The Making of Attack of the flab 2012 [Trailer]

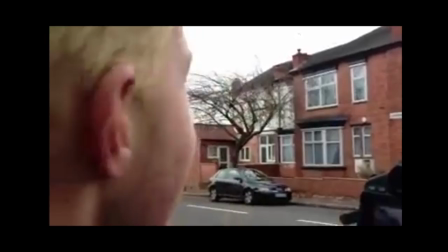What are you doing, Jeff? I'm trying to get a really smooth shot of Christian running without falling out the back of the car. I see.
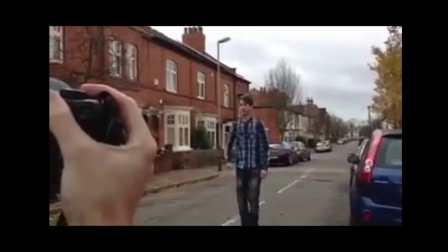Are you ready to run? Yeah! Why not? We'll get loads of these.
I was chasing the car, yeah. That's what I was doing. So yeah, I was chasing the car. Well, the director sat in the back and filmed me.
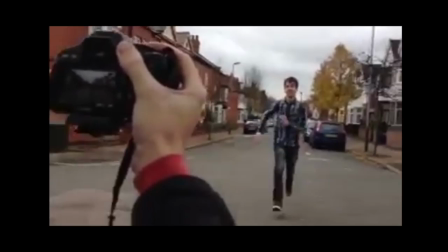Say hi, Christian.
But it looks good on camera. You wouldn't know that was.
Wee!
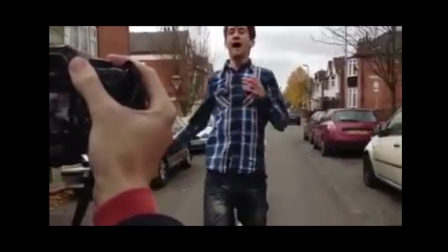Bam! Slow down, Christian. And run, Christian!
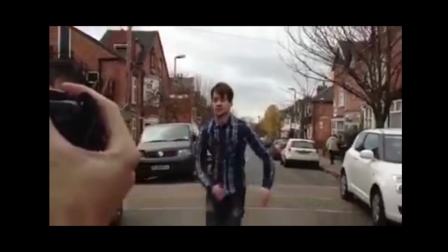Go!
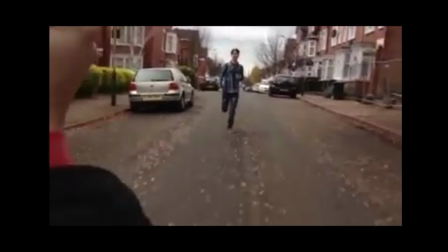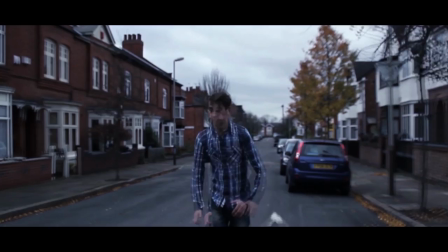I think he's died.
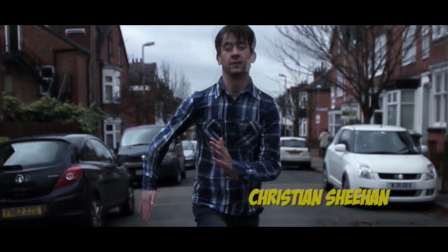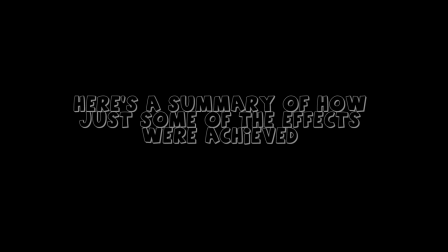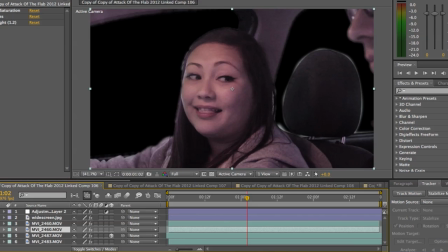Then use the Luma key and key light to remove the background.
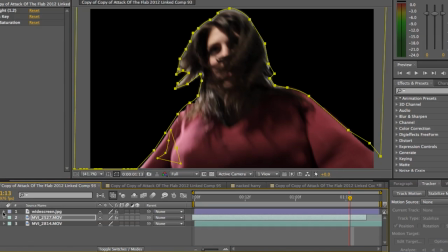The green screen didn't cover the background properly, so I had to mask around the entire body.
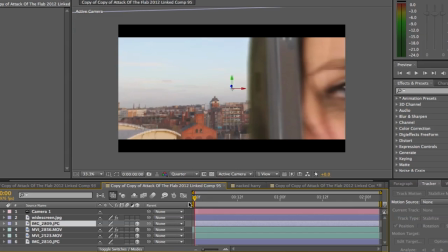Background layer and key lighter onto it. Fake reflection and the window, which had the frames masked out.
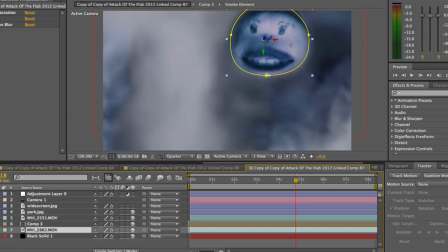turned blue, masked around, and put onto the smoke layer which had been created earlier.
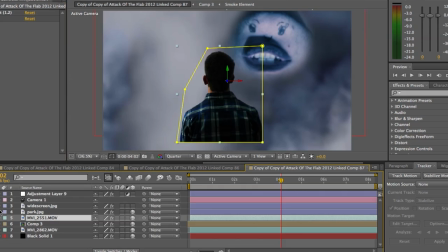On top of that, Christian was added, he was masked out, a virtual camera was used to create movement.
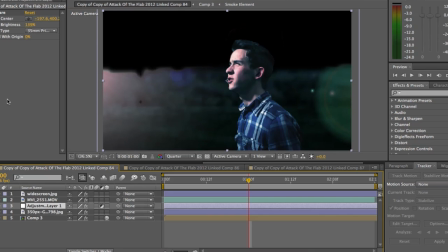Again here, colour correction used to make everything look blue, and a lens flare to create the illusion there was a light on his face.
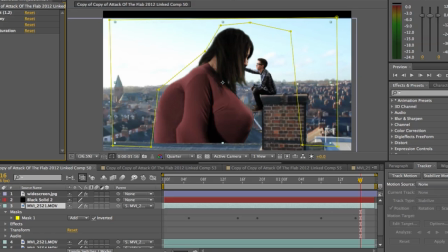Chimney was tracked, so Christian would move on it perfectly, and a small black solid was used to create the shadow.
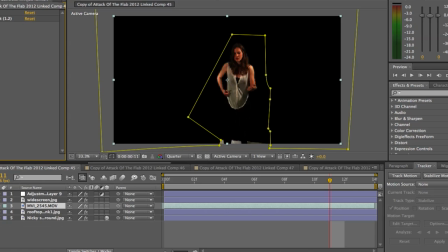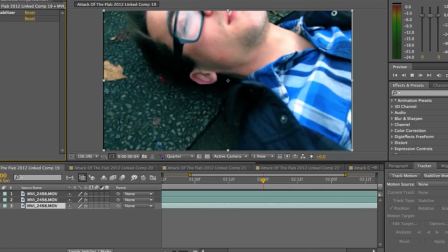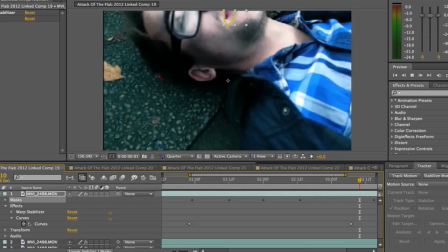Different parts of Christian's face were masked in order to make them change colour and bring life to his body.
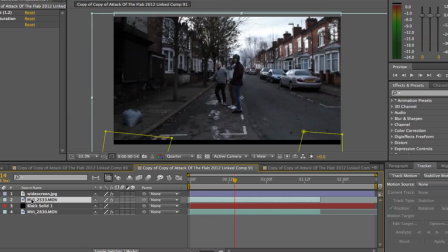Green portable green screen was used to mask out the background to make Sam appear like she was driving a car.
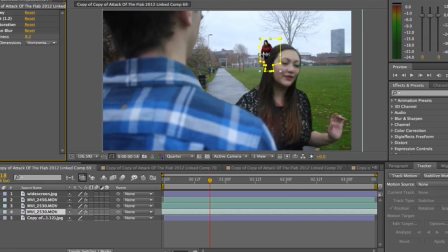Another green screen like this was used in Bee Park to make the background disappear to allow the flab monster to appear behind Vivian.
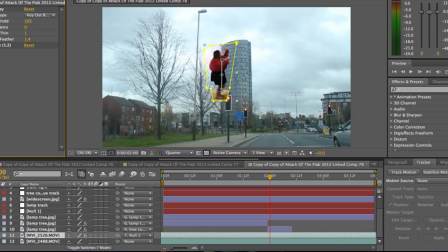Lampposts and trees were tracked in this shot and then copied and overlaid on top of the scene so that the composition of Betty would lie underneath the layers.
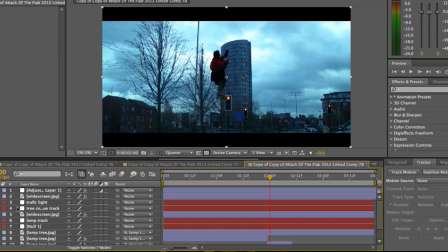And the whole video was tracked so the camera movement would match the movement of Betty.
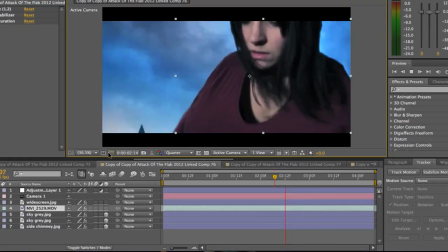Here a 3D environment was used to try and simulate the movement of the camera, and then a blue filter was put on top. You've just got to go see it, it's a brilliant film, I'm sure it's going to be absolutely great. And Jack deserves the first. Back of the flab, the trailer, at the cinema, then what, how much would you pay to go and see it? I would, but considering that a normal ticket is £6, I would pay £600.